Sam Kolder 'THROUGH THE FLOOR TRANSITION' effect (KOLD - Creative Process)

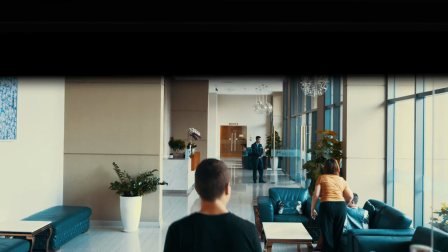(0:01) make decisions to glow. Ridiculous flow, potential to glow.
Hey guys, I hope you're all having an amazing day. Today I'm going to teach that through the floor foreground wipe you saw in the beginning of this video and maybe you've seen in some other people's films like Sam Kolder and Brandon Lee. If you know another film or video that this effect was used in, shoot me a comment below. First though, if you're creative and you're into videography, photography, and just creating in general, then consider subscribing.
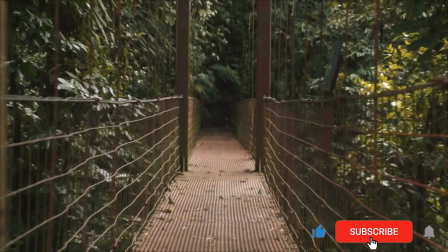(0:29)
I do tutorials, I give tips, I have reviews, and I have some of my films on this channel as well. This effect can be used in a variety of ways. You can use this for real estate videography, maybe to go from one room to the next.
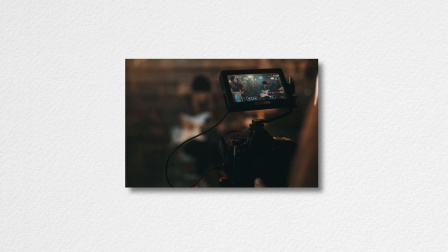(0:40)
You can use this for commercial projects as well as travel videos, obviously, like you've seen. So with filming, you'll film both shots moving in the same direction, which for us is down.
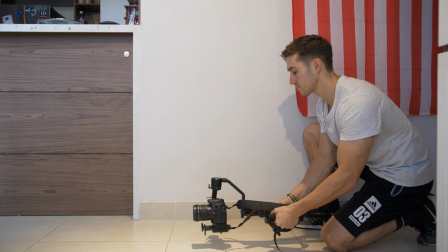(0:49)
Basically, you're executing two smooth jib shots with that first jib shot going all the way down to the floor and
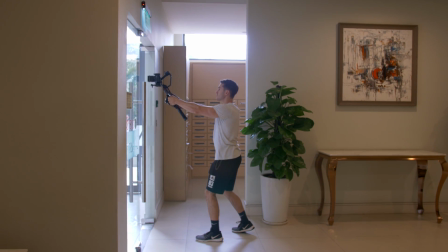(0:55)
that second jib shot starting as high as possible and then moving down to whatever framing you'd like.
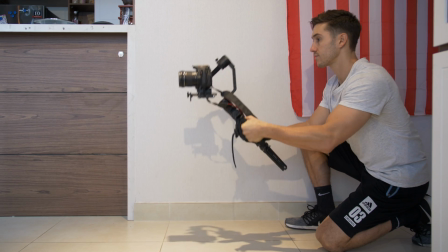(1:01)
A little side note, when you do the jib shot, slow your motion down when you get a couple inches off the floor. I'll talk about why we do that later in this video. If you can find something in the foreground that will block the camera in either shot when you are, say,
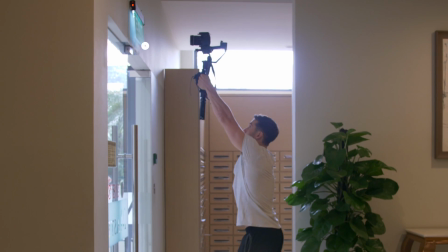(1:13)
coming down to the floor or starting at the ceiling, that'll make the shot look a little bit better. But don't fret if you guys only have a flat floor or flat ceiling. I've actually created a Photoshop image that you guys can download in the description below that you can use when you're editing so it looks like you're going through a floor.
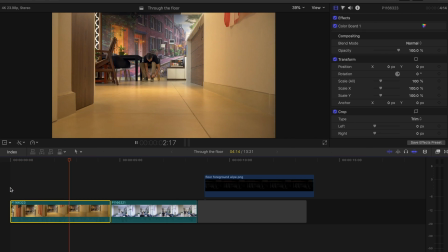(1:29)
With the first shot, find the point where you started to slow down your gimbal movement. Press M on your keyboard to set a marker at this point. This will be the spot where we will use the transform tool to digitally bring that first shot up. We slow down at the end because we will digitally be moving it up at a similar speed to the first part of that clip.
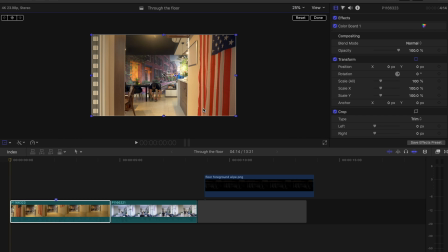(1:46)
The reason we shot so wide is so we can scale our shot bigger in post. This will give us room to move that clip up.
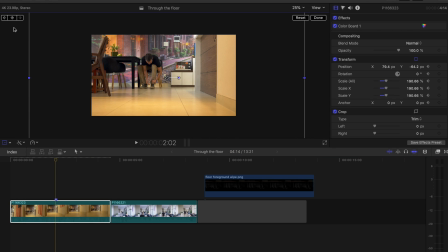(1:52)
Press the transform tool and the keyframe button at the point where that shot starts to slow down. Then go to the end of the shot and drag the clip up a ways. You'll have to play with this to get the speed correct. You'll want to match the speed with the first part of the clip as best as possible. Next, drag your PNG image of the floor over top of your clips.
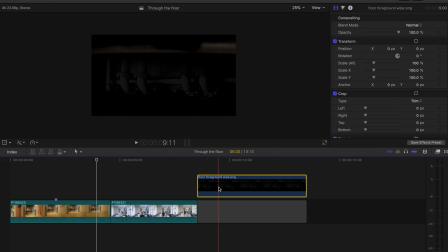(2:10)
I designed this PNG with pipes originally, but I realized I didn't like the look of the pipes as I went past it,
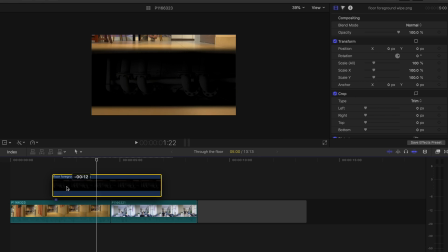(2:16)
so I uploaded the better, newer version in the description below. Scrub to the section of your first clip where your shot starts to get slower, and right about here is where you will introduce the floor. Scale the PNG image up a tad so you don't have any edges showing and press the keyframe button at the beginning.
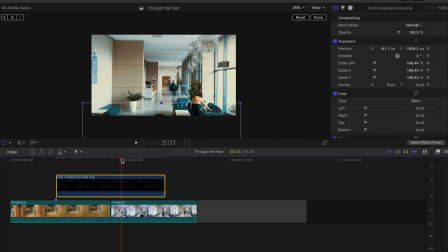(2:32)
Drag the floor image straight up out of the frame using the second shot to decide where you want it to be out of the shot. Since we pressed the keyframe button at the beginning of the PNG image, there's no need to press it again at this endpoint because it's already saved.
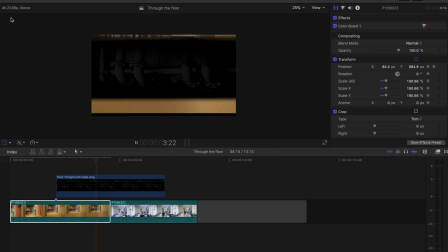(2:47)
After this, you'll need to speed up that first shot so it moves in accordance with the floor. This definitely takes some time to make it look natural. I don't think I was able to make it look natural, but if I spent more time on it, I could have made it look a little bit smoother. Just have some patience on this and don't be bummed if you need to press reset and play with the speed and positioning of both clips again to get it right.
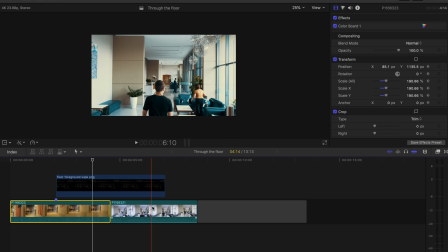(3:04)
The next thing we're going to do is position that second clip so it shows up when the floor image wipes up to reveal the bottom.
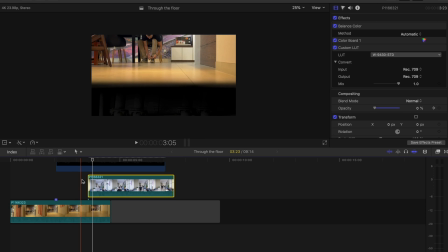(3:10)
You'll notice that since the floor wipe doesn't fully cover the frame and allows for both clips to be seen during some frames in the shot,
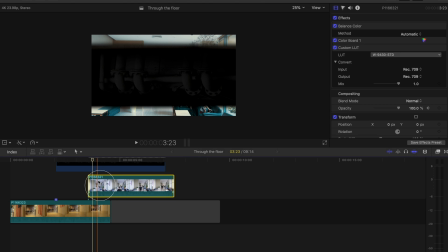(3:16)
we will need to mask out the top half of the second shot since we have now placed it above the first shot in the timeline. Think of the timeline like stacking pictures. To see the bottom picture, we will need to cut out a part of the picture above it.
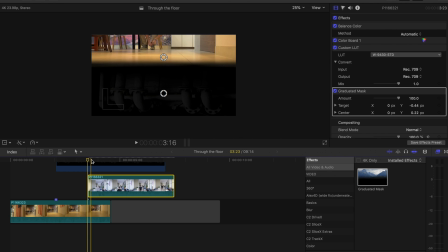(3:30)
So what we will do here is use a graduated mask in the effects window, place it on that second clip, and adjust it so the top half of that shot is cut off. Do so by moving these circles around.
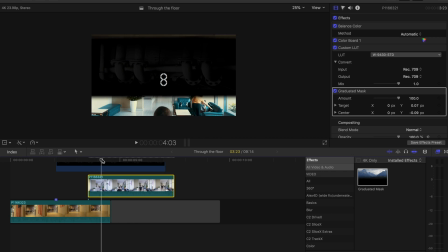(3:39)
Since we don't want the graduated mask on that second shot the whole time, we will press the keyframe button and drag the amount down to zero once we want it to fade out.
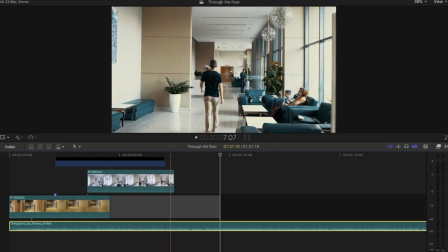(3:46)
After this, now to work on the piece de resistance, which are the sound effects.
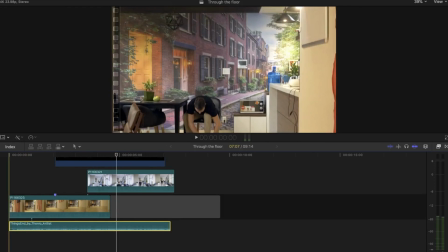(3:51)
I added a hip-hop song in which I added a small room audio effect to play it off like it was playing in the room. I also added an effect that would make it sound like we are going down and away from the source of music by going to pan,
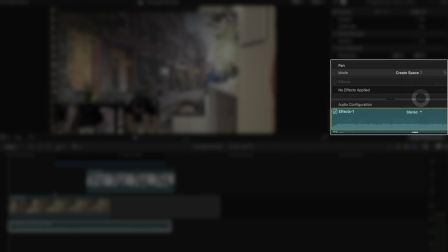(4:05)
clicking mode, and create space.